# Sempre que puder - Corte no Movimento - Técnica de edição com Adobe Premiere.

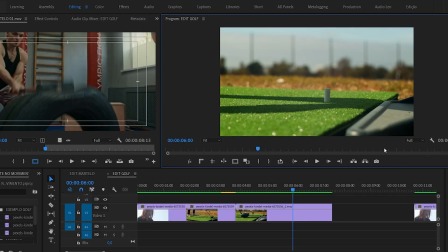(8:20)
O que que tá errado aí, mais uma vez, os movimentos se repetem
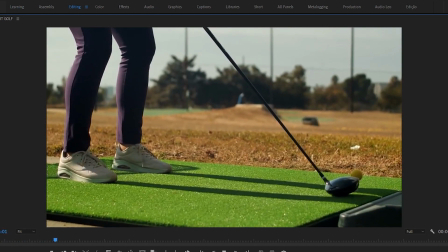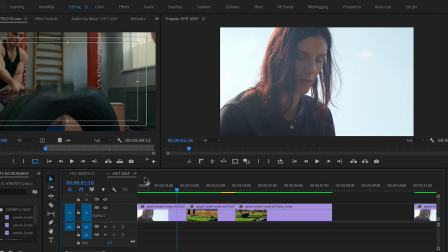(8:33)
No frame a frame, você repara que, vamos ver a cabeça dela
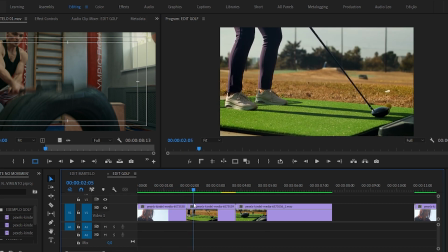(8:37)
Começa a movimentação pra dar tacada quando corta para a imagem ela ainda nem começou a dar tacada
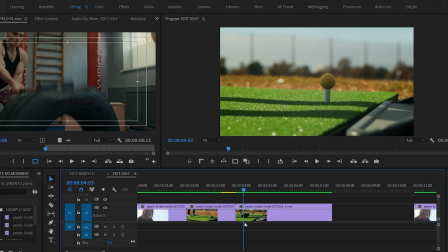(8:44)
vai dar tacada quando corta para uma imagem que se repete então isso você cria uma coisa imperfeita, você cria uma imperfeição aos olhos do espectador e muito provavelmente você vai perder a atenção dele, ele vai assistir outro programa, ele vai assistir outro canal no Youtube,
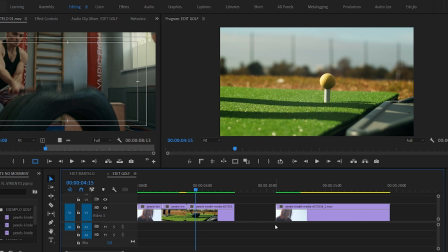(9:02)
então vamos resolver isso e vamos dar um vamos dar um uma bela refinada nesse corte e eu vou mostrar para vocês os princípios que eu utilizei para fazer esse corte perfeito.
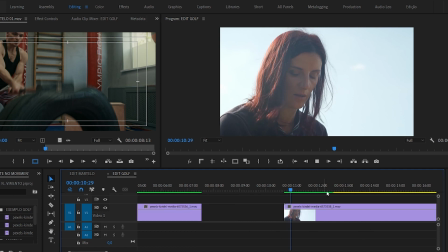(9:15)
O que acontece? Eu tenho a imagem A, que é a imagem que ela vai fazer a tacada.
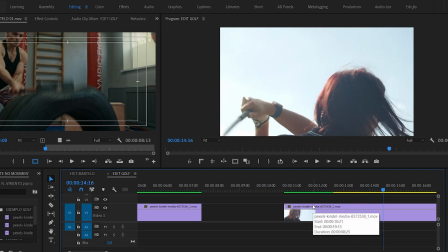(9:20)
Maravilha! Só que, como eu vou utilizar no plano B e no plano C as imagens,
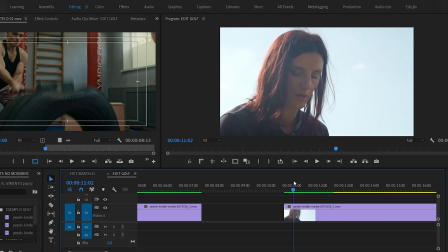(9:28)
eu vou dar ênfase às imagens da tacada, eu vou ter pouco tempo na imagem A. Eu vou mostrar para vocês isso na prática, porque a própria continuidade mais o que a gente tem de imagem determina a montagem.
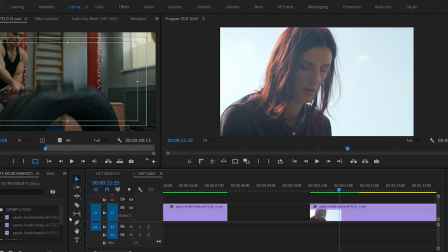(9:43)
Parece confuso, mas eu vou mostrar para vocês já já o que eu estou falando.
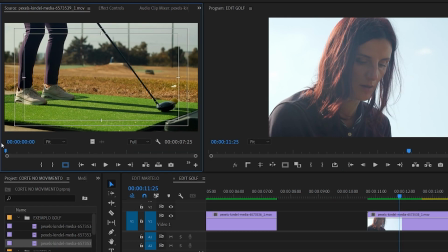(9:48)
Reparem no seguinte, na imagem B é praticamente a mesma movimentação da imagem A, certo?
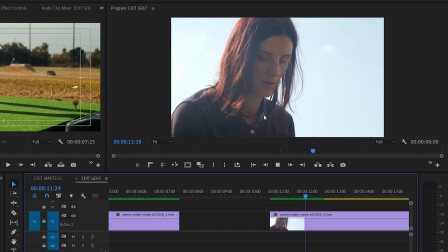(9:56)
Só que na imagem A, ela começa a puxar o taco aqui.
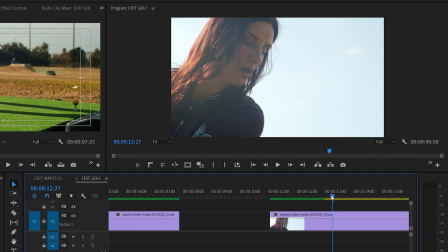(10:01)
Logo conclui-se, logo a gente conclui, que o corte tem que ser antes dela começar a se movimentar
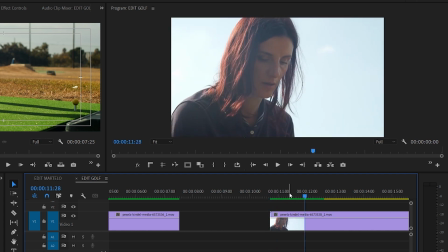(10:10)
no máximo aqui vou voltar um pouco vou buscar justamente o ponto onde ela ainda está preparando para dar a tacada aqui
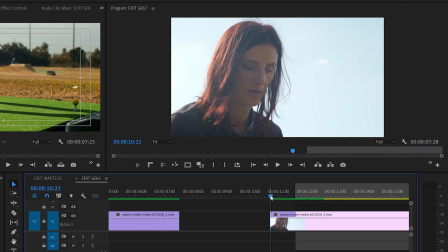(10:24)
marcar a entrada vai ser apenas um pouquinho do rosto dela
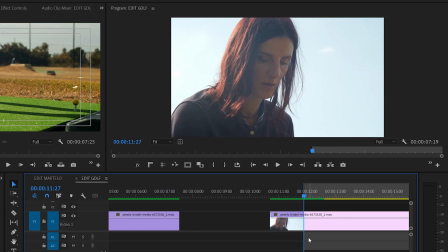(10:30)
eu acho que aqui está legal qualquer coisa a gente refina marquei com a tecla I o ponto de entrada Agora vamos fazer o ponto
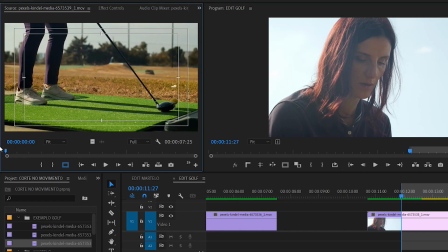(10:37)
de entrada na imagem B Vou dar um play Tá vendo essa movimentação do pé?
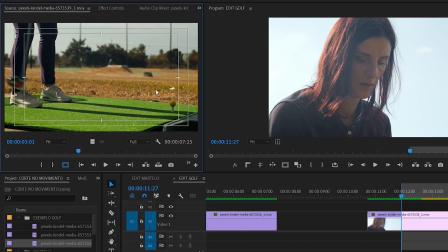(10:45)
Por que a gente não pega a parte dela então?
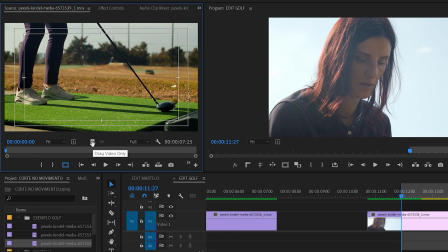(10:48)
Logo do começo da imagem Vou apertar a tecla I Vou arrastar com a mão mesmo, sem problema Pra cá,
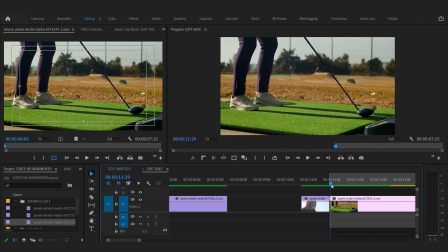(10:56)
nesse símbolo que tá aqui Arrastou Trouxe aqui pro ponto de entrada Sem problema, sem mistério Então vamos dar um play
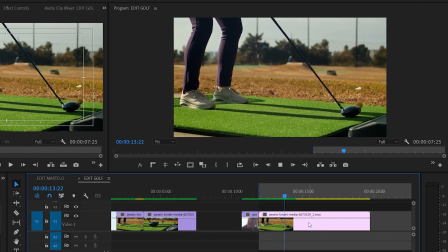(11:07)
Exatamente
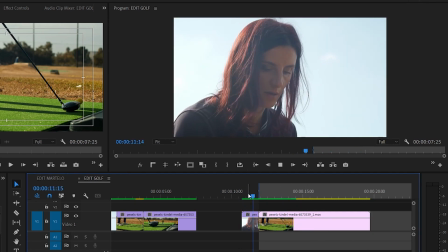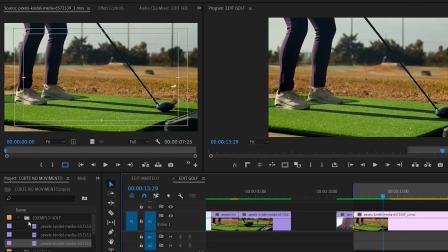(11:14)
Agora a imagem C, eu vou dar um duplo clique,
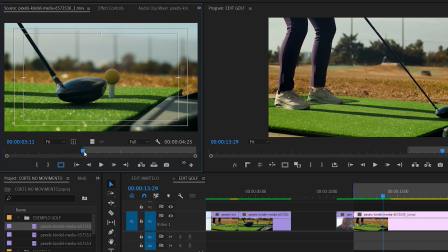(11:17)
a imagem C, tem um ponto de entrada marcado aqui, eu vou dar um CTRL SHIFT E para tirar o ponto de entrada, a gente não quer ponto de entrada agora, nenhuma cola para a gente, a gente quer fazer aqui ao vivo e a cores no tutorial. Como é que é a imagem C?
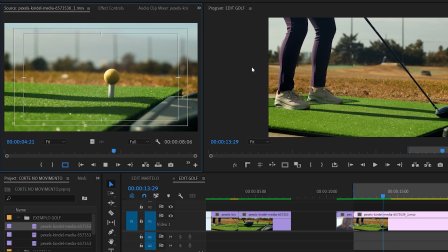(11:32)
Botou o taco, puxou e bateu. Onde é que a gente vai achar esse ponto de corte?
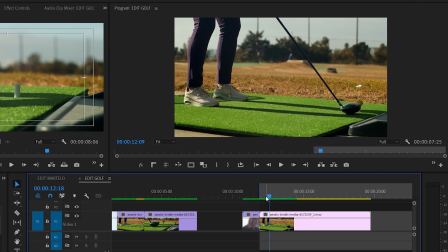(11:38)
Na imagem B. Eu acho que um bom ponto de corte seria quando ela começa a puxar o taco para trás.
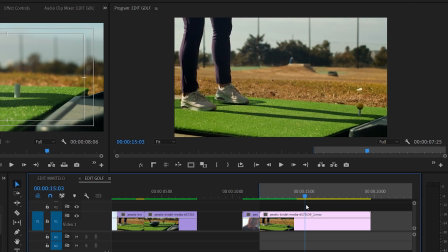(11:48)
Por que isso, Leozinho? Vamos fazer na prática para vocês entenderem exatamente por que o corte no movimento é a melhor forma para você mascarar o corte.
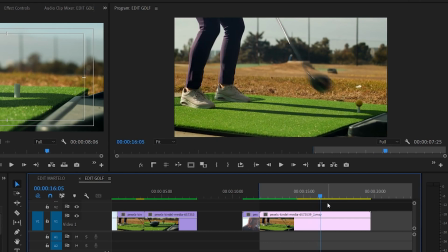(11:59)
Digamos que eu queira botar o ponto de entrada na hora que ele bate na bola, como a gente fez no exemplo do martelo. Então eu vou marcar aqui a entrada. Olha só que coisa interessante.